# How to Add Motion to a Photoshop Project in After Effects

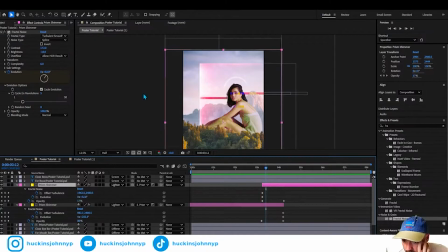[20:30]
So I think I would probably just stick with the color dodge might look cool. We could try to color dodge. That actually looks super sick. I do like that because it's messing with this a little bit. I'd say let's just stick with screen or overlay.
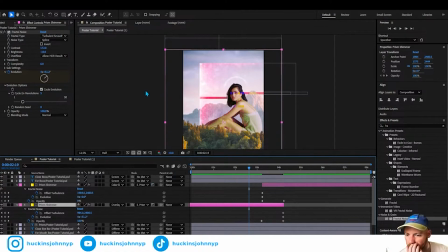[20:47]
Overlay I think looks the best. Overlay, we'll go overlay because it's adding that pink in.
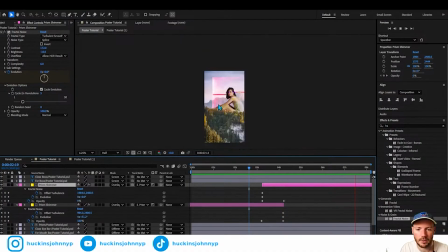[20:52]
That looks pretty good. Kind of matches with the scene a lot. I think that looks fine.
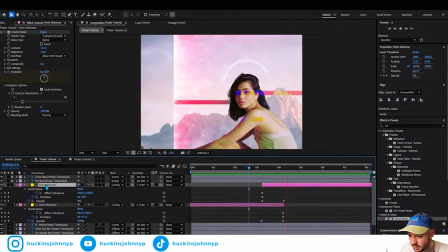[20:57]
So yeah, now we have our prism shimmer. Pum pum pum.
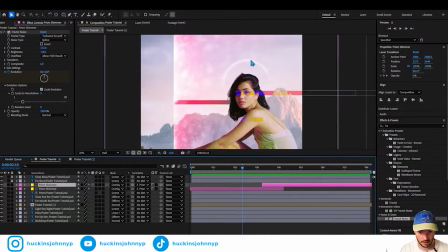[21:02]
Now let's get some cool stuff going on with her halo, and let's have this kind of like nice thing is we can come here to project. We can go new folder. Let's go PNGs.
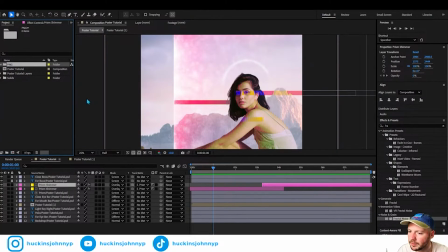[21:16]
In this folder, we can go import file, and then I have documents. I don't know if this will show up for you guys. I have an asset library, but I don't know if you guys have access to my asset library.
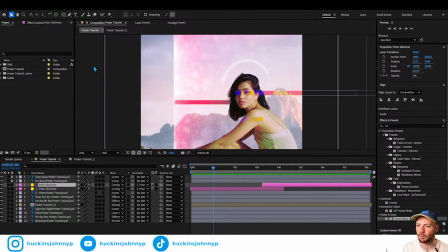[21:32]
Stock, effects, and then I have some cool like rays and things like that, little sparkles and glints. Yeah, it looks like you guys can't see it, which is fine. Yeah, let's import this, and this we can put right above the halo.
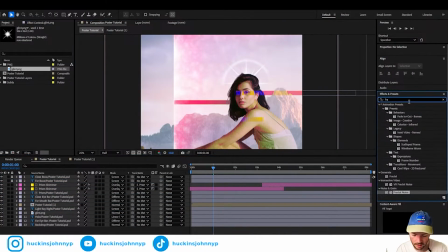[21:48]
And on this, we can do a glow effect. Glint. And let's change this glow threshold to be a little wider. 45 glow radius. Let that come out a little bit. 13 should be fine.
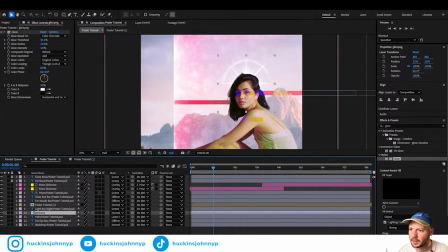[22:04]
Glow intensity. Go back to glint. That should be fine. I think that looks good. And then normal, we can just do overlay or lighten. I think that's screen lighten. It's all white, so it doesn't really matter. And this I'll probably scale up.
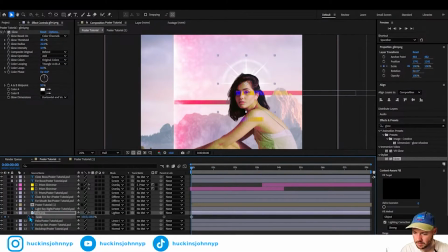[22:20]
So from here, scale, set, and at 100, and then drop it down to 0, or just to like right here, 25 is fine, 23. And I'll have that come out. Now this I will have easy ease, and I will kind of set that in.
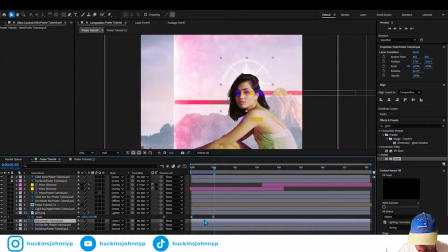[22:36]
And then with that, the halo, I want the halo itself to, like that's going to cause the halo to kind of show up. I'm going to drop that. I like that a lot. That looks super good, which means I want it to go to there and then kind of bounce back down. And we'll all kind of get that, if you know what I mean.
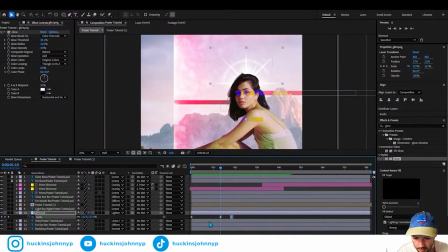[22:56]
And then right here, I want this to T, opacity 100. Right here, opacity 0. And here, opacity can just stay. That's fine. And this we will easy ease as well. So it kind of like shows up.
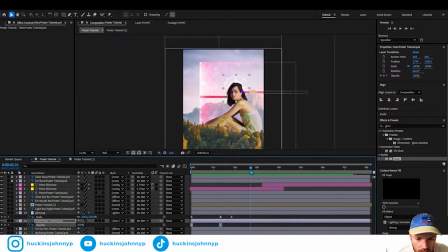[23:13]
I like that a lot. And then let's see what else we can add to this. Now these two bars, right? The far bar, far mouth bar, and far eye bar. I wonder if I could take this down. That doesn't do anything color-wise.
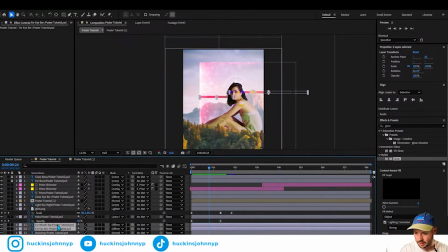[23:28]
So these two, I wonder if I can go like this and go pre-compose far bars. Yes, I can do difference. Oh, sick, dude. Fuck yeah. So that will be doing exactly what it's supposed to be doing. And we still get that color, which was what we're looking for.
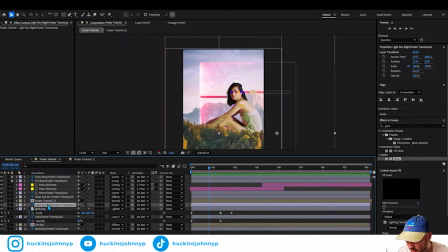[23:48]
What I might do is take the light ray position over to the right, because that is actually has a light effect on that bar right there. See it?
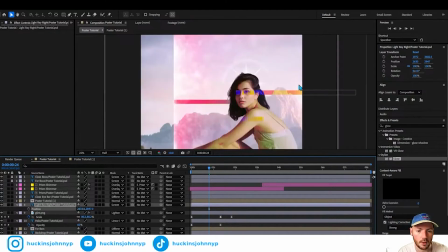[23:58]
There's a little ray of light, but it really gives that yellow gradient right there, which I really like on that.
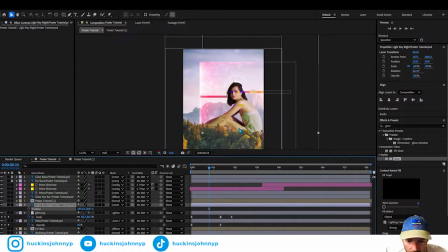[24:05]
And so that's something that I think looks pretty cool.
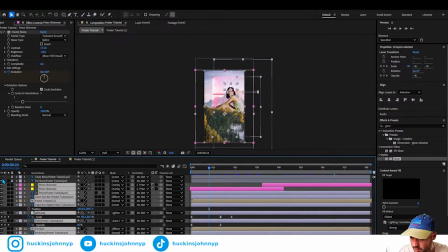[24:08]
And honestly, like all of this with the bokeh, poster tutorial, boom, boom, position.
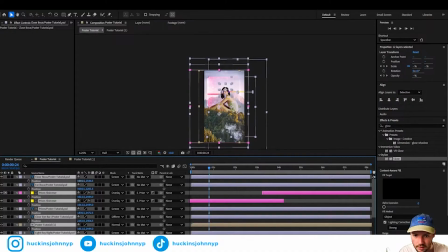[24:15]
I wonder if moving this over to the center might look a little bit better.
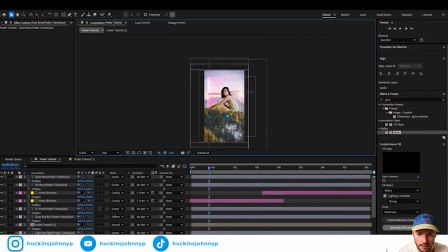[24:19]
I like that a lot. So that's centered more. That looks so much better. I think that looks good. So then what I'll do is I'll go all control U, boom.
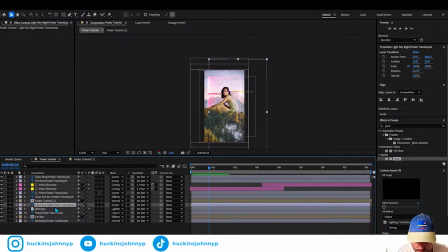[24:30]
And then I'll take that light ray position and I'll just take it right back.
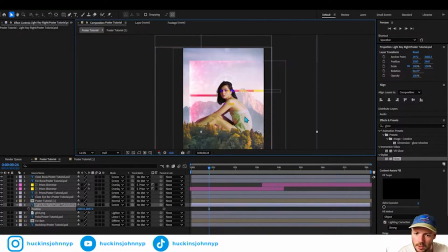[24:37]
Something's going on there.